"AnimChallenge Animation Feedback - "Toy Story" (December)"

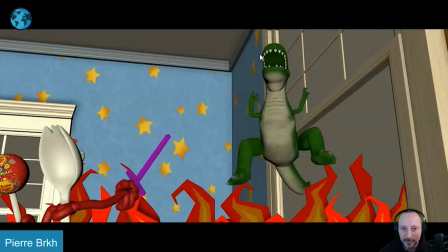[19:16]
and i think we can play a bit more so that the jaws are you know the the mouth shapes have a a bit more negative space that negative space here
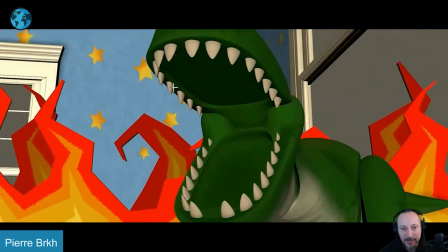[19:23]
is a bit more visible kind of like let me find a frame you know something like that where we understand that structure and
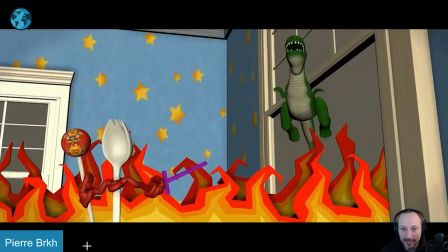[19:29]
that is just a bit too straight on i feel like this
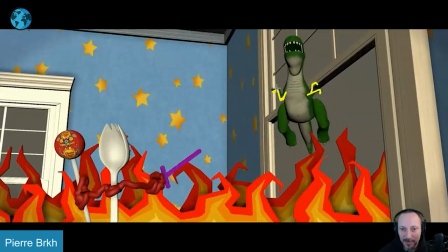[19:34]
feels maybe a bit too hands down we can maybe bring them up a bit more a bit more aggressive fingers there's not so much you can do with
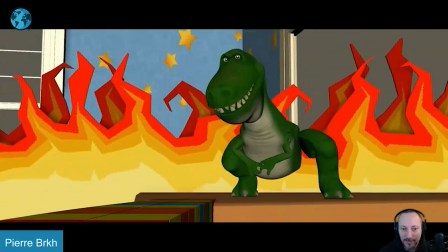[19:42]
that toy structure there but and maybe even that could be slightly angled not
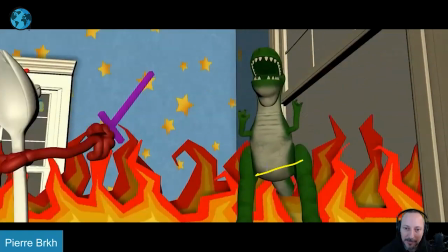[19:49]
to make it too limber here but so that it's a slightly bit more angled so that on the land you go you go from here into this starting to break here a bit but something where it feels just a bit simple
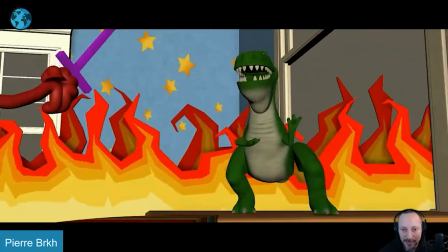[20:02]
again it's a somewhat of a simpler toy we don't go into photo real stuff but something just a bit more because it is heightened right this is
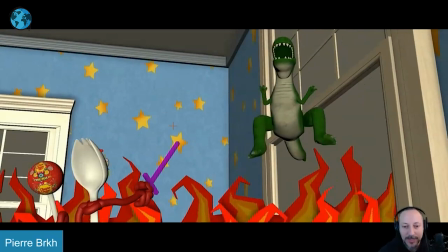[20:09]
more like this could be a pretend play where in the movie this would be real flames and later on it's revealed to be toy flames but
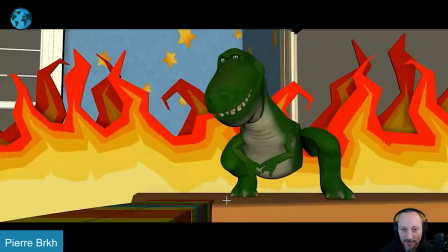[20:17]
i think we can push that moment a bit more in terms of complexity there and i will bring in those elbows in so they're not out humor a bit more in creaturey that's
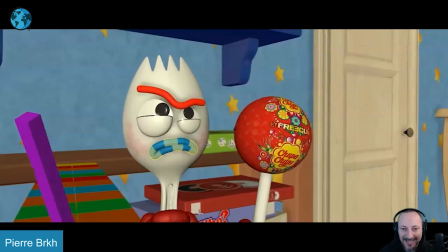[20:28]
great i love all this love that they're here now in with little fists this here again it's all really fun
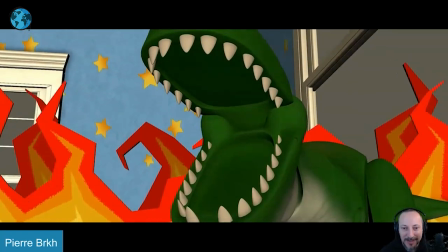[20:37]
it's not saying that what i'm saying here is going to be better it just might just be different but and these are toys is all pretend but what if with all this
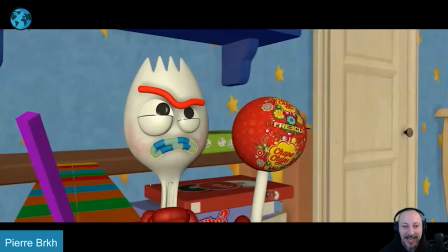[20:45]
cut to this he's actually moving back with a bit more of a squint and the brows going up a little bit as in there's so much wind he's going like it's that that yelling in his face
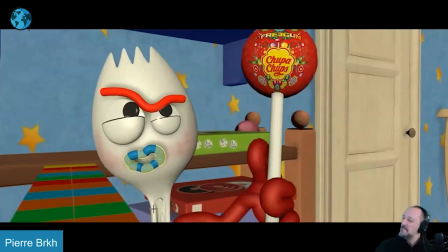[21:00]
and then he goes forward and then he goes forward against the the roar
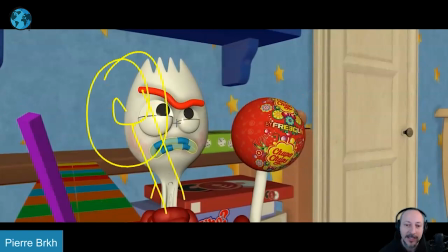[21:07]
to do that that way you have also a bit more contrast of going back visually and then going forward visually now this is not
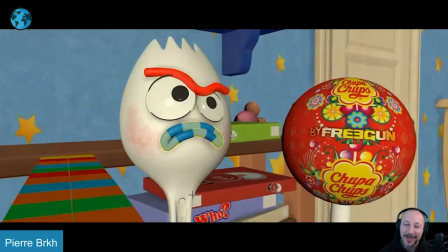[21:15]
lip sync because these are just the shapes but i know i'm gonna be very picky here but
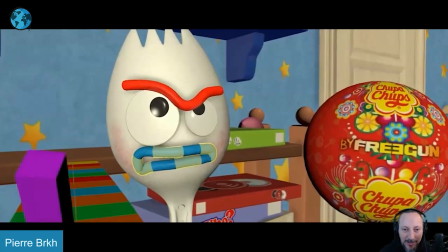[21:20]
the i wish there was a bit more something
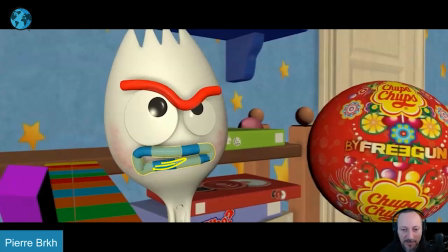[21:25]
in the lips and something in the head pass like something in there now
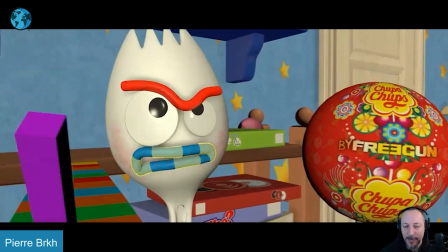[21:30]
technically to any students i would recommend not to pick that audio just because it's too classic um i mean it's not the super classic you shall not pass but it cracked me up i think it works really well they're pretend
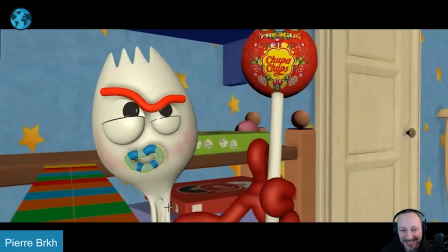[21:43]
playing i think this is really cute why not but i would just
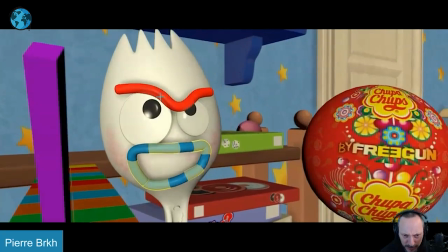[21:48]
push that a bit more and even here pass like a continuation of the squeeze in the brow pass and then reveal a bit again it's it's beyond being actual toys it's in the kind of the pretend play it's a bit more heightened and
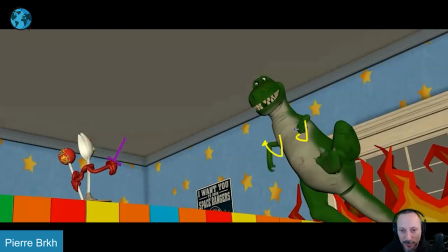[22:02]
even here i'll be careful with breaking these that would stay in that toy structure and also um creature with the elbows in i mean cats and stuff can bring in our elbows but just in terms of what what this is we're pretending it to be like that's fine watch out this
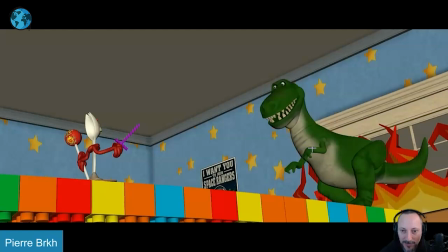[22:18]
just on that frame that hand falls right into that arm feeling like this like that line so i'll break up this silhouette a bit more
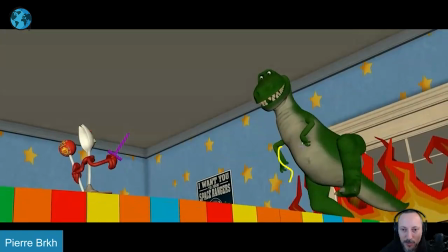[22:26]
it's almost it almost feels a bit too over animated with those arms
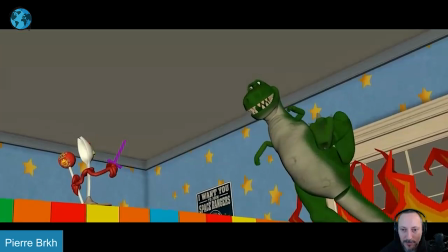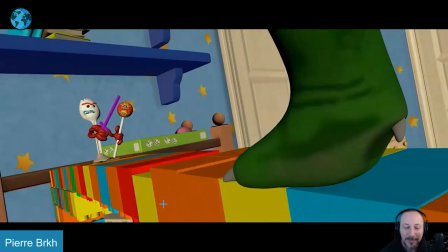[22:34]
but really cute idea i love the again the bridge idea it's all cutely replicated with toys love that this
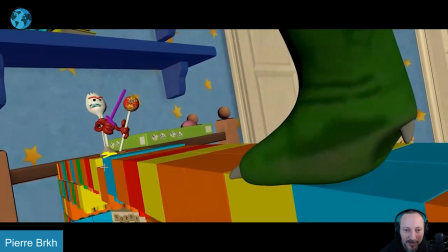[22:44]
one it feels a bit this is in position a i mentioned that before in a different shot then you go up and that's b but then you go back into a where's where are my drawings here this to this yeah it's fairly similar it's like a tiny thing it could be from
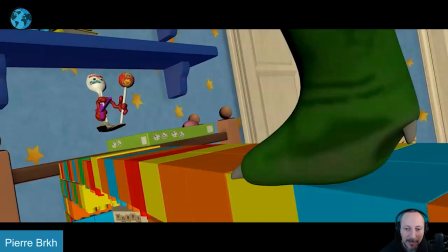[23:03]
here landing here from here landing here just something a bit different in the start and stop position